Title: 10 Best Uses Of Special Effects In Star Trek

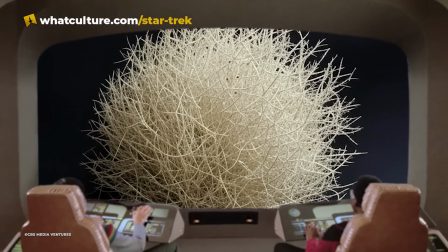246s
Ronald B. Moore recalled that when the episode aired, he was told that painting a tumbleweed white and shooting that would have achieved the same result as the final edit.
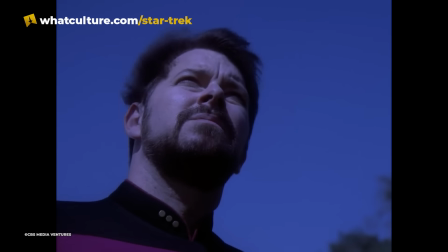254s
However, when the entity returns in Silicon Avatar, the effects were updated slightly.
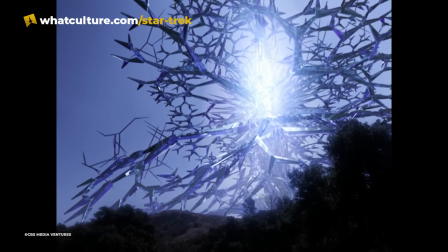260s
The biggest jump came from the remaster, due to the necessity of completely rebuilding it.
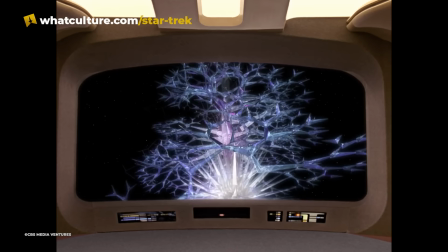264s
The 3D files had long since been lost for the original, so it was built from scratch by CBS digital artist Neil Ray,
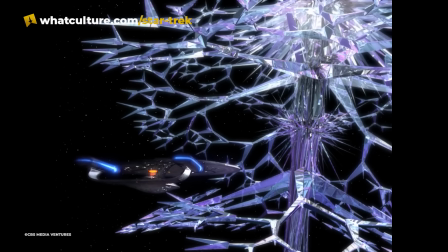271s
with the result being, in Mike Okuda's opinion, more beautiful than ever. Number 6.
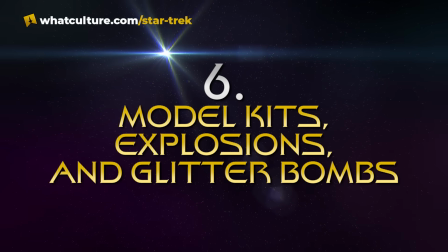276s
Model kits, explosions, and glitter bombs.
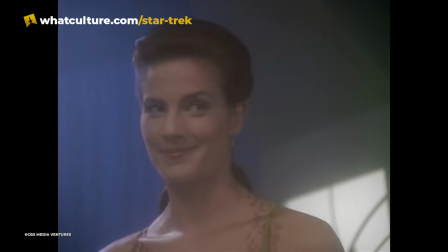280s
For Deep Space Nine's 4th season opener, The Way of the Warrior, the VFX team were tasked with depicting the Klingons going nuts.
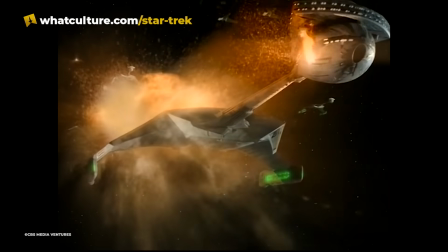286s
They achieved this with a combination of Playmates toys, digital trickery, and a lot of glitter.
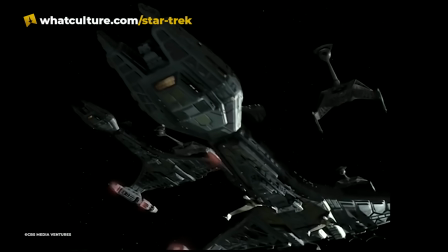291s
Visual effects coordinator Judy Elkins set about sourcing enough commercially available models of Klingon ships to create the fleet effect.
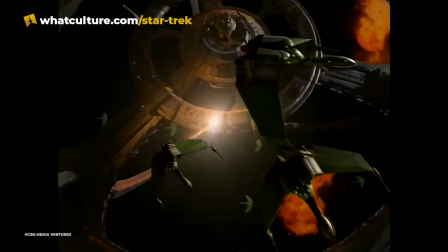298s
This was a combination of the aforementioned toys, along with model kits and Hallmark Christmas decorations. According to the Star Trek Deep Space Nine companion, the effects department often worked with Paramount's licensing department.
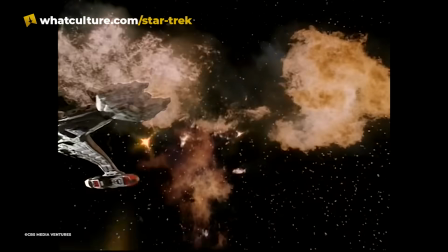310s
The former would loan blueprints to the latter so that the toys etc. would be accurate, while the latter would then provide the former with examples for use.
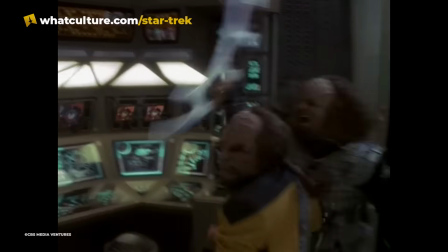317s
This symbiosis worked to great effect on this episode.
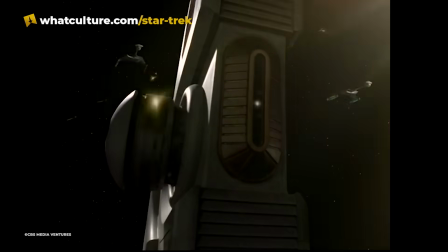320s
One effect that didn't make it into the final edit was an extension of a photon torpedo POV shot, one that originally included said torpedo in the launching tube.
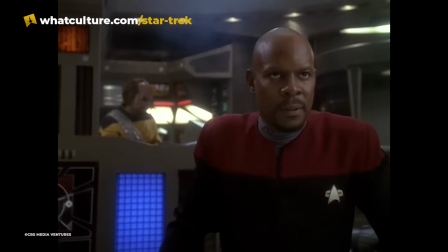329s
It was deemed a little too much for the episode, though the result more than made up for its absence.
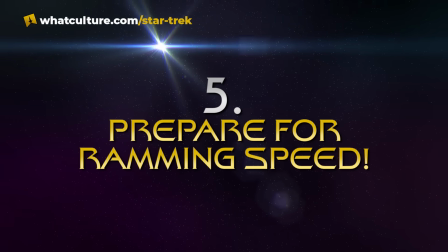334s
Number 5. Prepare for ramming speed.
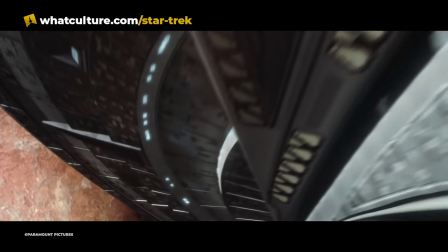339s
Like Star Trek Insurrection before it, Star Trek Nemesis contained primarily digital effects, contributed by Digital Domain,
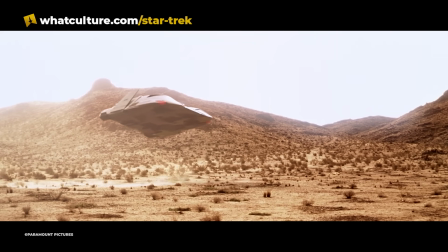345s
though some key scenes were realised with a combination of digital and practical methods.
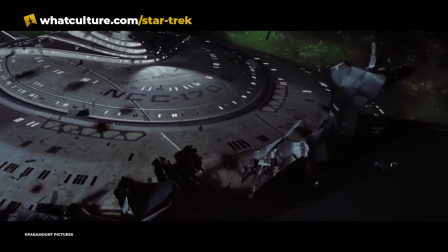350s
To achieve the collision scene near the film's climax, Digital Domain had to create a new version of the Enterprise E, one separate from those used in First Contact and Insurrection.
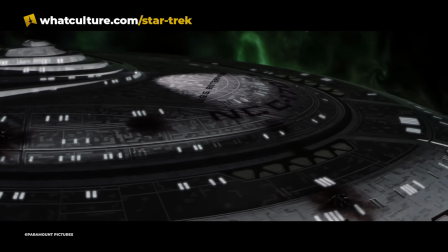359s
For the collision, a 17-foot-long section of the Enterprise E's saucer was constructed, as was an equally enlarged portion of the scimitar. The Enterprise was mounted on a dolly rig and then crashed into the Riemann vessel at about 20 miles per hour, filmed upside down so that the debris would float in space.
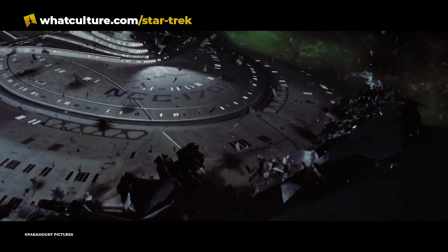375s
Once the practical effect was captured, Digital Domain painted additional debris and miniatures into the scene.
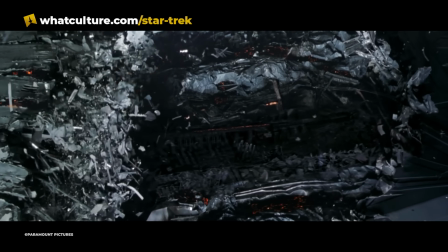381s
Lighting played a key element, so the models were flooded with additional light to capture everything.
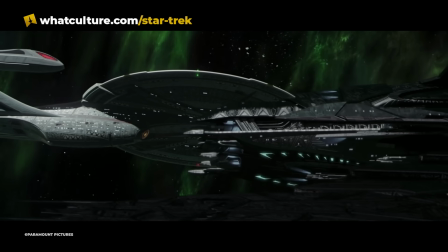385s
This footage was then combined with the photorealistic work done by the company to seamlessly blend everything back together.
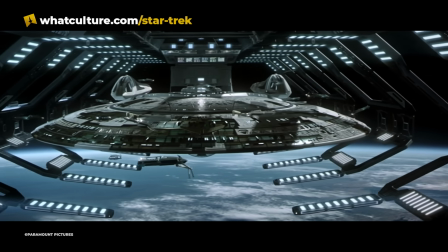392s
For its faults, Star Trek Nemesis looks great, even now more than 20 years later.
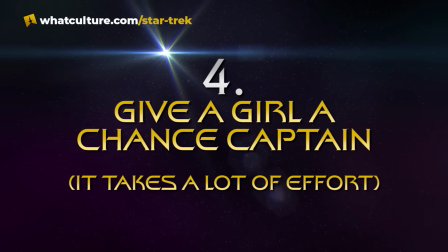398s
Number 4. Give a girl a chance, Captain. It takes a lot of effort.
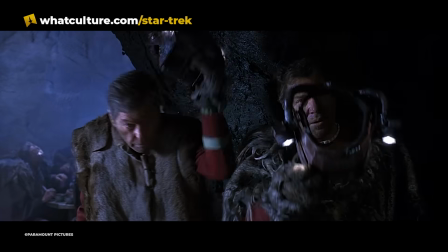404s
Martia was the first Cameloid introduced in Star Trek, appearing to save Kirk and McCoy from their icy prison on Rora Penthe.
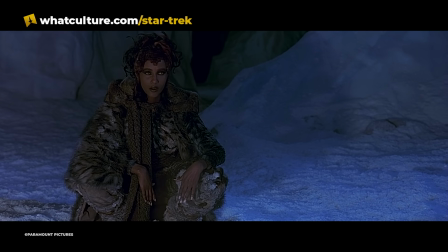411s
Her transformations featured some of the earliest morphing work in cinema, while simultaneously proving that sometimes less is more.
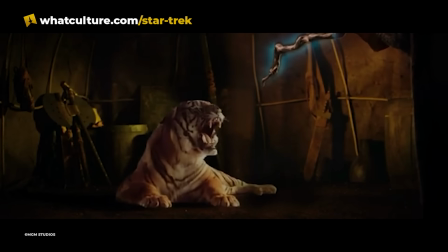418s
Films like Willow and Terminator 2 Judgment Day had employed morphing to great effect,
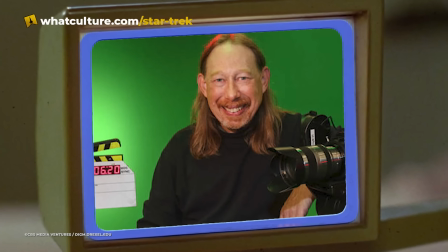423s
but for The Undiscovered Country, computer graphics animator John Burton wanted to push things a bit further.
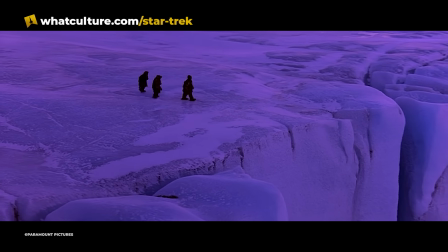428s
He envisioned a version of the morph that would adapt to a moving camera, adding a new level of trickery to the scenes. For Martia's switch between her large alien form and the small girl, as well as her speaking switch between Iman and William Shatner,
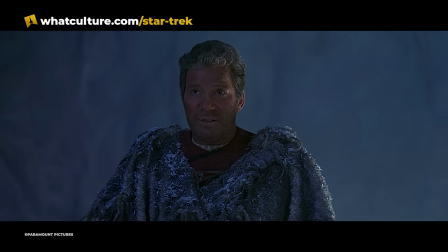441s
the shots had to be painstakingly aligned to allow the scene to flow perfectly.
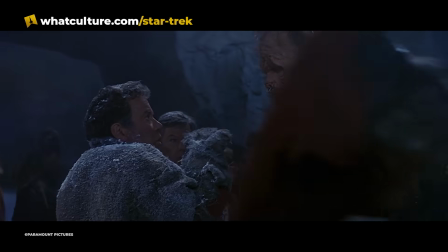445s
The end result was a simple to the eye, yet extremely complicated effect that looks just as fresh more than 30 years later.
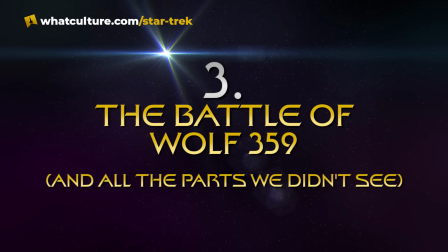454s
Number 3. The Battle of Wolf 359 and all the parts we didn't see.
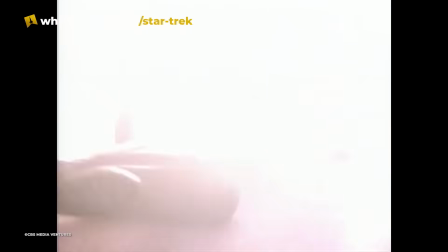459s
Star Trek Deep Space Nine opens with a bang, as per the intention of Michael Piller.
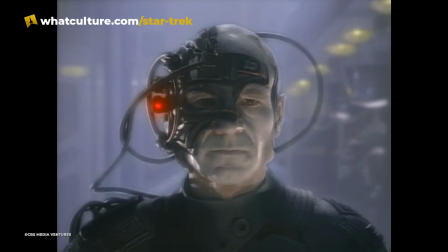463s
He included the Battle of Wolf 359, tying this new show into greater Trek lore, and also bringing back his own earlier work on the Best of Both Worlds.
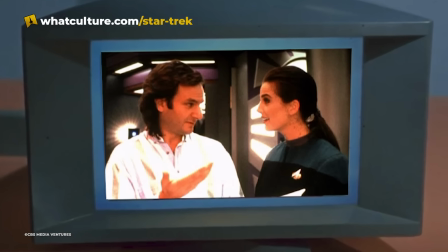472s
Visual effects supervisor Robert Legato was given a warning to craft this battle before the rest of the pilot went into production.
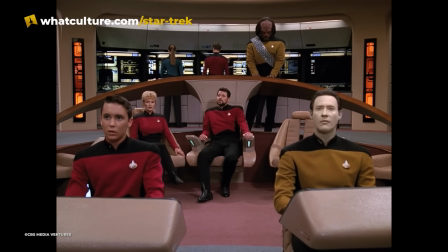479s
He envisaged a frenetic scene based on the wreckage that the Enterprise had discovered.
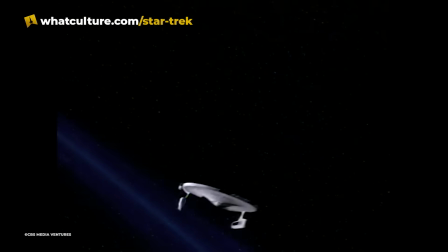483s
He filled the sequence with said wreckage, taking great care to ensure that the hull registry matched the names spoken aloud in the Best of Both Worlds Part 2.